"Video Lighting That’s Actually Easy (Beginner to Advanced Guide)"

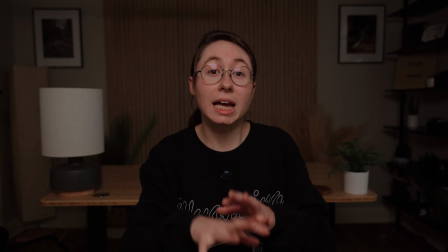This is what's called beauty lighting, and a lot of times they'll use this to create that nice, soft, bright lighting on, say, a model's face.
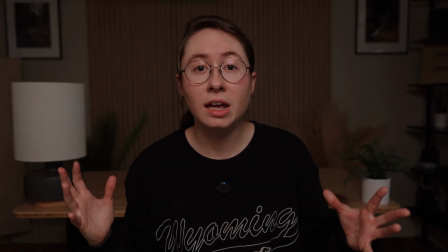So if you need a scene that's very clean looking, maybe you're shooting someone who's a little bit older,
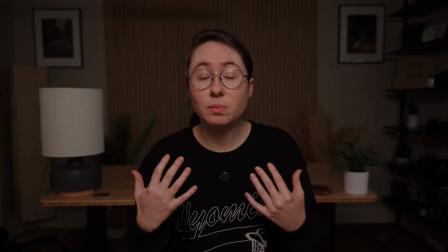who has a lot of wrinkles, a front lighting style like this might help to kind of cover up some of those blemishes and wrinkles.
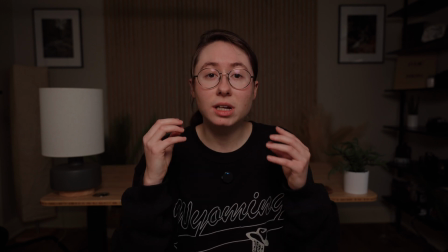Because the more shadow you tend to add to the face, the more it's gonna make those types of blemishes and things stand out.
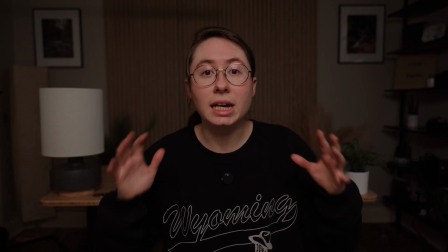So there is a time and a place for clean looking, high key, bright environment type front lighting.
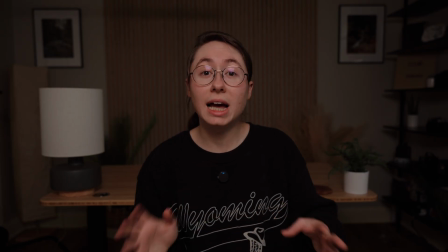But let's go back and compare it to side lighting. So let's move the light over to the side.
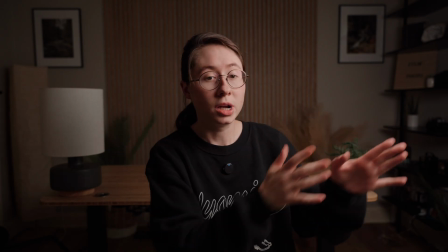Now you can see for this shot, I've moved the light over about 45 degrees from the camera to the left,
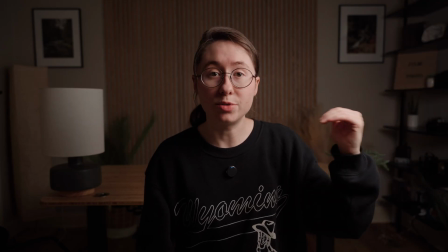but I also brought it back down to where it's eye level with me. Now watch what this does to the image.
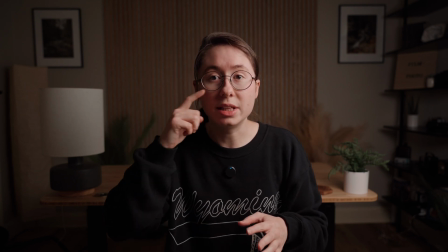We're getting nice shadow on this side of my face, and we're almost achieving like that Rembrandt triangle look, but because I have it too low,
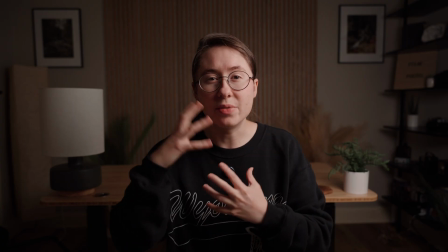it's also kind of lighting up underneath the chin and just kind of giving some unflattering light in places where you may not want it.
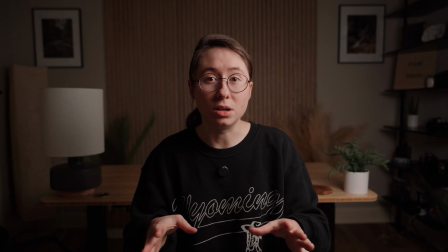So to really achieve a full Rembrandt look, we want to actually raise that light up.
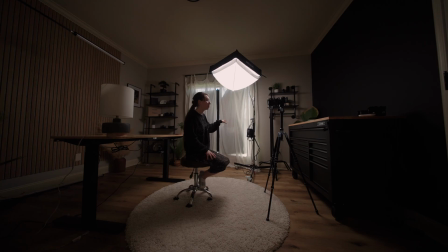So let's do that. So we kept the light in that same position about 30 or 45 degrees off from the camera, but we've raised it up.
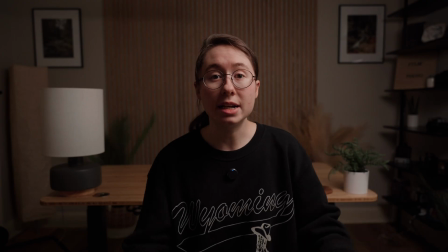So now you can see a before and after of having the light lower or raising it up to fully give that shadow underneath the chin and really define the face.
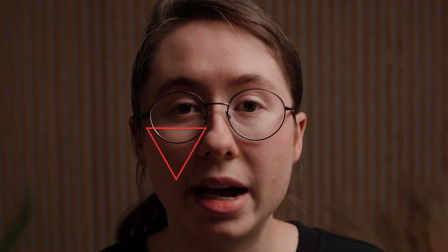We're getting a nice Rembrandt triangle on this side, which is a very popular style for Hollywood.
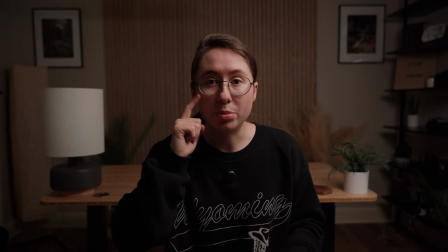You'll find this in a ton of movies. They'll be giving that nice Rembrandt style lighting. I use Rembrandt almost all of the time. This is my traditional typical setup. I'm shooting on kind of the shadow side of the face,
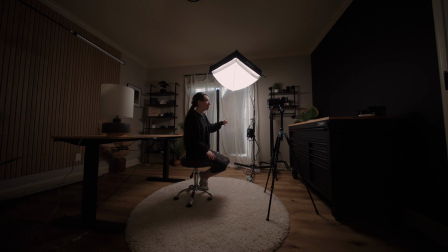and I'm usually doing some sort of Rembrandt with the key light positioned about 45 degrees off from the camera and then elevated up so that it's shining down,
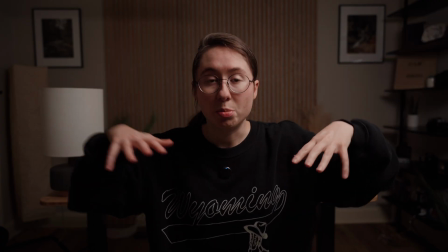not too harshly, not overhead lighting, but just enough to give that nice shadow underneath the chin.
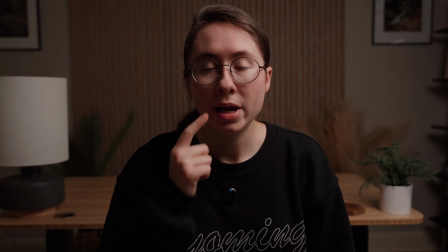It also creates a nice little nose shadow, and that's kind of how you can gauge if you have it too high or not.
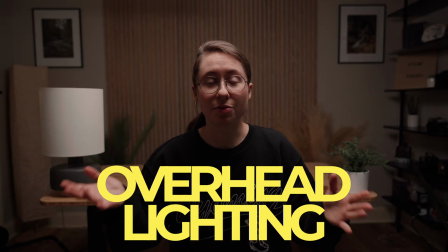Now let's move on to overhead lighting. Now, as it sounds, for this type of lighting, the light is literally overhead.
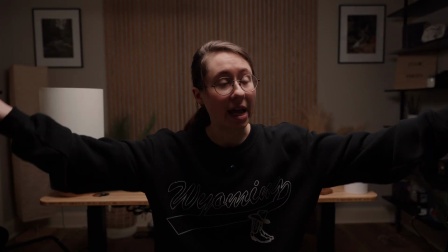So this can give more of an ambient feeling. It can spill light onto more of the area of the room. in more of an even distribution,
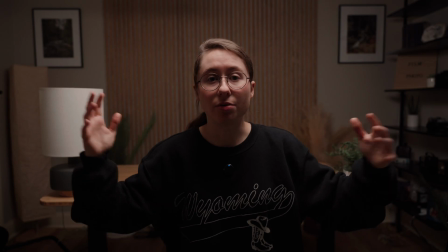and this can be a really natural way to just get a lot of light into the room as a whole while also lighting your subject.
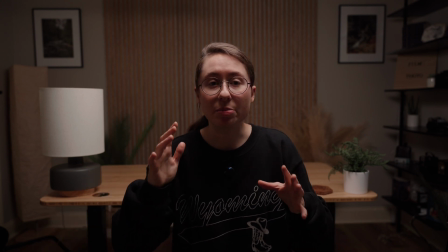It can also be used for several different styles. So you'll see here that I'm getting the beginnings of kind of some eyeshadow where you can't see my eyes quite as clearly.
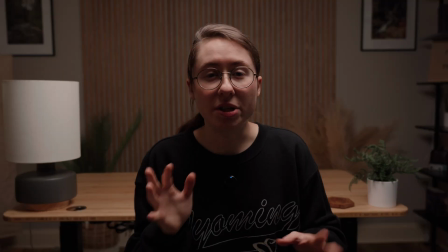If we move the light back, you can almost get that kind of villain look, which is a technique that they sometimes use in movies to create like a more sinister character,
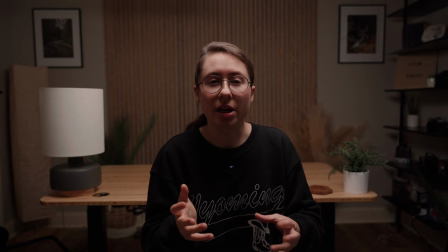or that feeling of like you don't really know the person because you can't really see their eyes and make that connection.
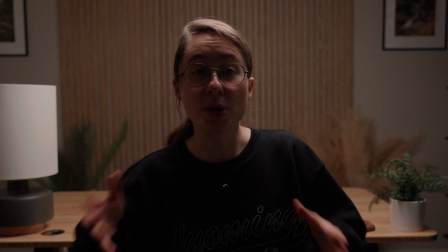So let's see what that looks like if we move the light back. So you can see this provides a really unique looking lighting setup.
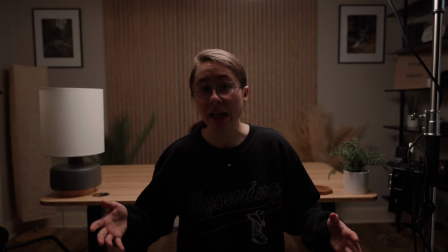I look more mysterious of a person because of this lighting style. And this is all about placement. It's the same light, is set at the same percentage of brightness, but the scene can look totally different based on where you place that light. Then if I were to move this light more forward, it would go back to just kind of being a nice fill light for the space and for me.
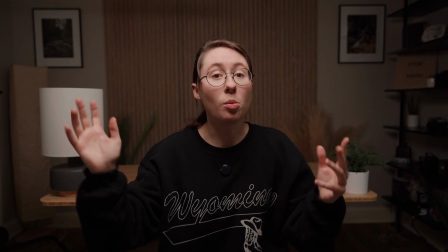And this is what it looks like with overhead lighting that's a little bit in front. So it almost gives just a nice overall lighting on everything in the space.
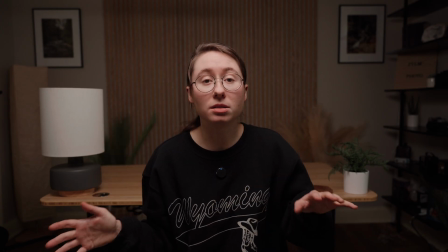And it tends to look pretty natural because most lights are in the ceiling,
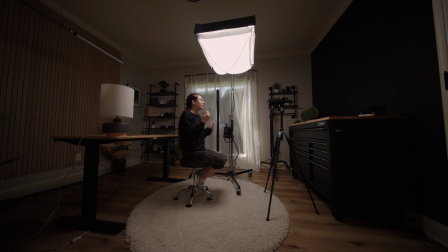and so this direction of light can look really, really natural for whatever scene you might be doing.
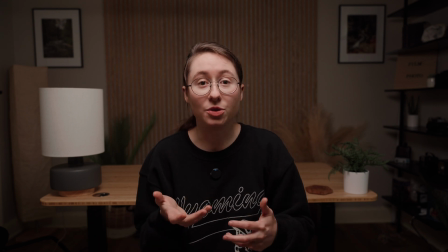You can also light from underneath if you're really trying to give that kind of spooky feeling, you know, like the flashlight in the ghost stories where you used to kind of shine, make your face look spooky. You can do lighting from underneath to get that kind of look.
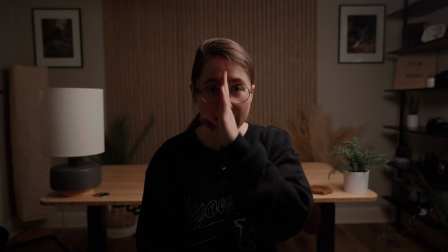Another style of side lighting that we talked about earlier is doing a complete half and half where you have the light at a 90-degree angle from the person. So that gives one half of their face in light and one half of their face in shadow. This is a really dramatic look that you could use, again, depending on your setup and your scene.
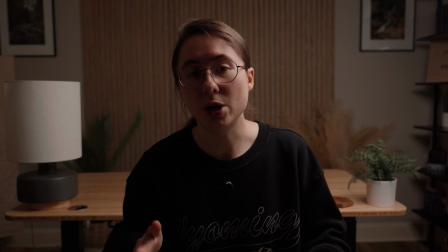So the point of this whole video has been to really show you that it's not just about buying a big, huge key light.
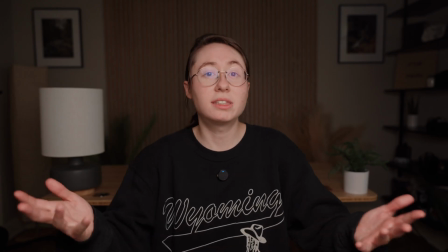It's about knowing where to place it in the frame. Just like this example. To me, this is not super great lighting.
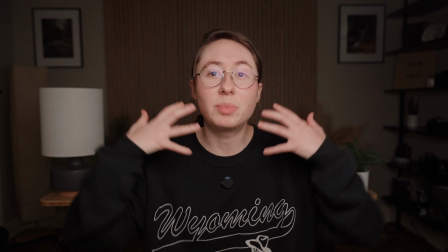I'm lighting up everything.